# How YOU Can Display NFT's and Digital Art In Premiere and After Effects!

NFTs. No, Motion Array is not becoming an NFT or crypto channel, but man, the NFT space is blowing up right now. Now, while we're not experts on that topic, we are experts on how to make your videos look even more awesome. So today, I'm gonna be showing you our digital collector's display for Premiere Pro and After Effects, which basically helps you take your digital artwork from this to this.
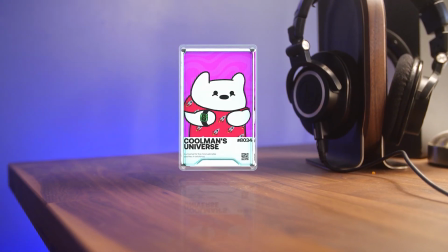0:23 So here's what this basically is. It's a nice outer digital shell for you to hold and present your digital artwork with, or NFTs, or whatever you want, and make them look just that much more presentable. Now, this concept of having a display case for your artwork isn't exactly new. It's not something I've seen too much in the digital world. And this particular style you may recognize as being a little bit reminiscent of the display case used by artists like Beeple. But because we usually present our digital artwork digitally, we wanted to provide something that really helps it to stand out.
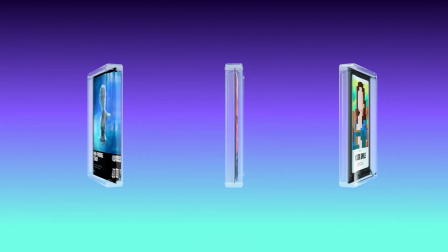0:55 And so I've linked to all three variations that we have here in the description below. Feel free to check it out. In our last video, we talked about how to make your digital videos look and feel more tangible. And this is exactly what the digital display case does.
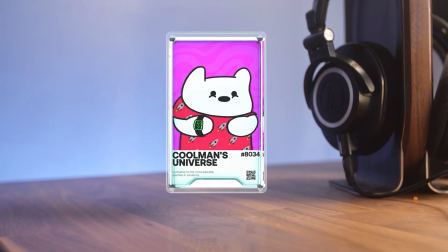1:08 It reflects your image with surface imperfections and refractions to make it feel like it's really spinning around in the 3D world. So let's pop open Premiere Pro and After Effects, and I'll show you exactly how to use them, and then some little hints to help you get the most out of them.
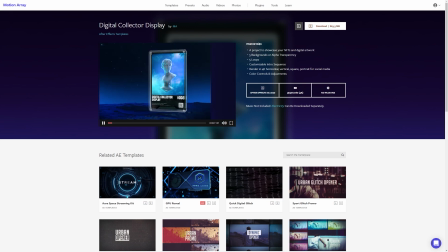1:22 So right here off the bat, you can either download it as an After Effects file or as a motion graphics template for Premiere Pro. The major difference between these is that with the After Effects file, you're gonna be able to dive in to literally every pixel and adjust every little nuance that you could ever imagine. While the Premiere Pro version is gonna be more like it's on rails and easier to use without messing up, like drag and drop sort of easy. But I'm getting ahead of myself. Let's start off with the motion graphics template inside of Premiere Pro.
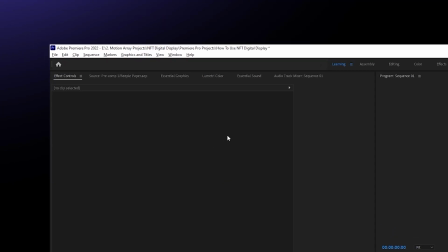1:47 With our new or existing project in Premiere Pro, go up to Essential Graphics and go to this little icon down in the corner here.
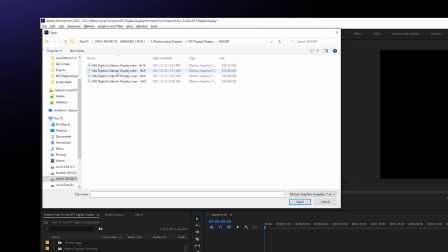1:53 Click it and you can find your motion graphics template where you saved it on your computer. And when you select it, you'll now see that it's available in your Essential Graphics panel. Do this for all of the options available, and now you have all the variations to be able to start editing with.
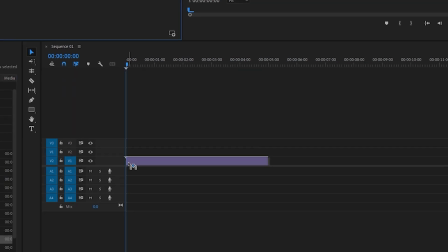2:06 From here, you can just click and drag these into your sequence and start using them. Boom, there it is.
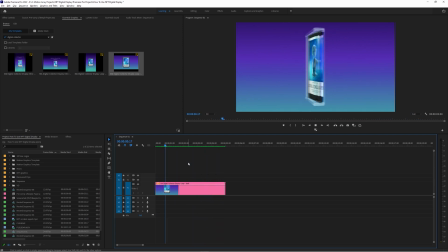2:12 And its default animation is gonna look something like this. But right off the bat, you'll probably wanna know just how to insert your own image instead of the default one.
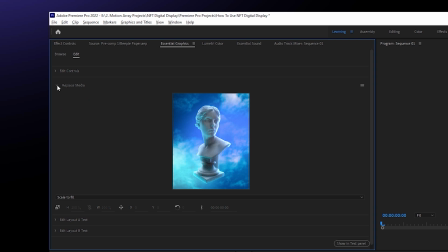2:21 Super easy, just go down here to Replace Media. And you can take any image you want and drag and drop it to replace it. Boom, image replaced, just that easy. By default, it'll zoom in and fill the slightly portrait style, but you can also scale to fit to maintain the aspect ratio of that original image. Now with the basics in place, you can start to make some larger changes and really start to build out the look of your case.
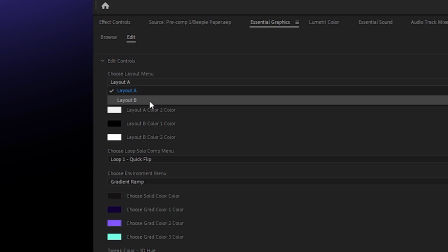2:43 First, you can choose between layout A and layout B. The biggest difference is the thick outer border here for A,
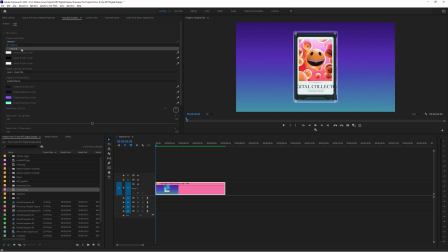2:49 and for B, it's a lot more reminiscent of a Beeple-like display case. Regardless of which one you choose, you can tune the colors here, but I like sticking with a nice simple black and white design. Stay neutral and let the image stand out for itself. Now here you can choose the animation it goes through.
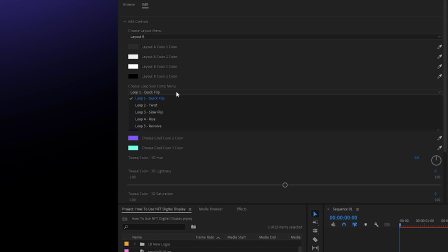3:05 By default, it's quick flip rotation, but you've got 5 different pre-built animations to choose from, like number 2, the twist.
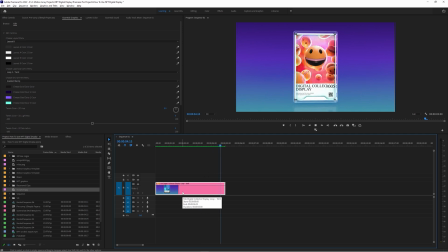3:11 I like this one because it's super simple and doesn't go crazy, but it also gives some nice subtle 3D movement to an otherwise 2D image.
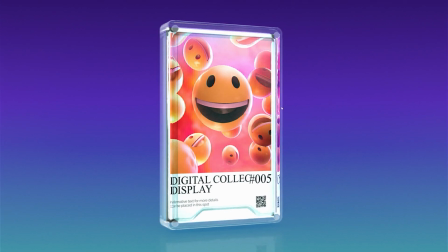3:19 Plus, it shows off some really cool details of the display, like how it actually refracts the light going through the sides here so that you get the reflection of the image that you've actually chosen.
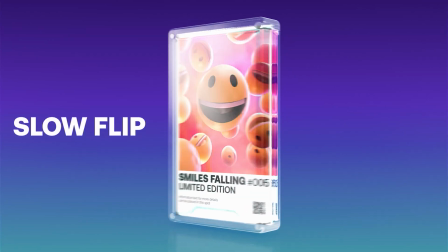3:28 It's pretty cool. Then there's slow flip, rise, and revolve.
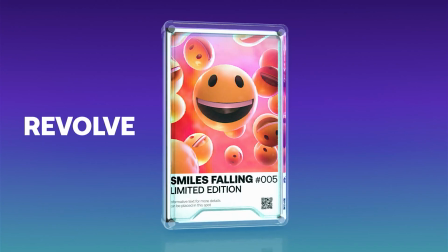3:33 But how is revolve different from the other flip motions? It kind of looks the same.
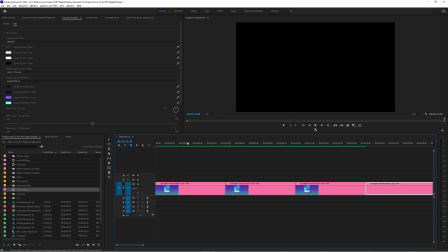3:38 Well, if you string these together back to back to back just by copying and pasting, it makes a seamless loop of never-ending, never-changing rotations.
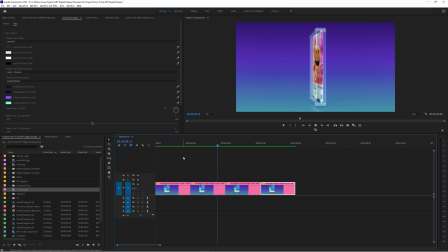3:46 Super helpful if all you wanted to do is just export and loop on rotation forever. Okay, so now let's move on to editing the environment. Default is this gradient background that you can control the colors of here.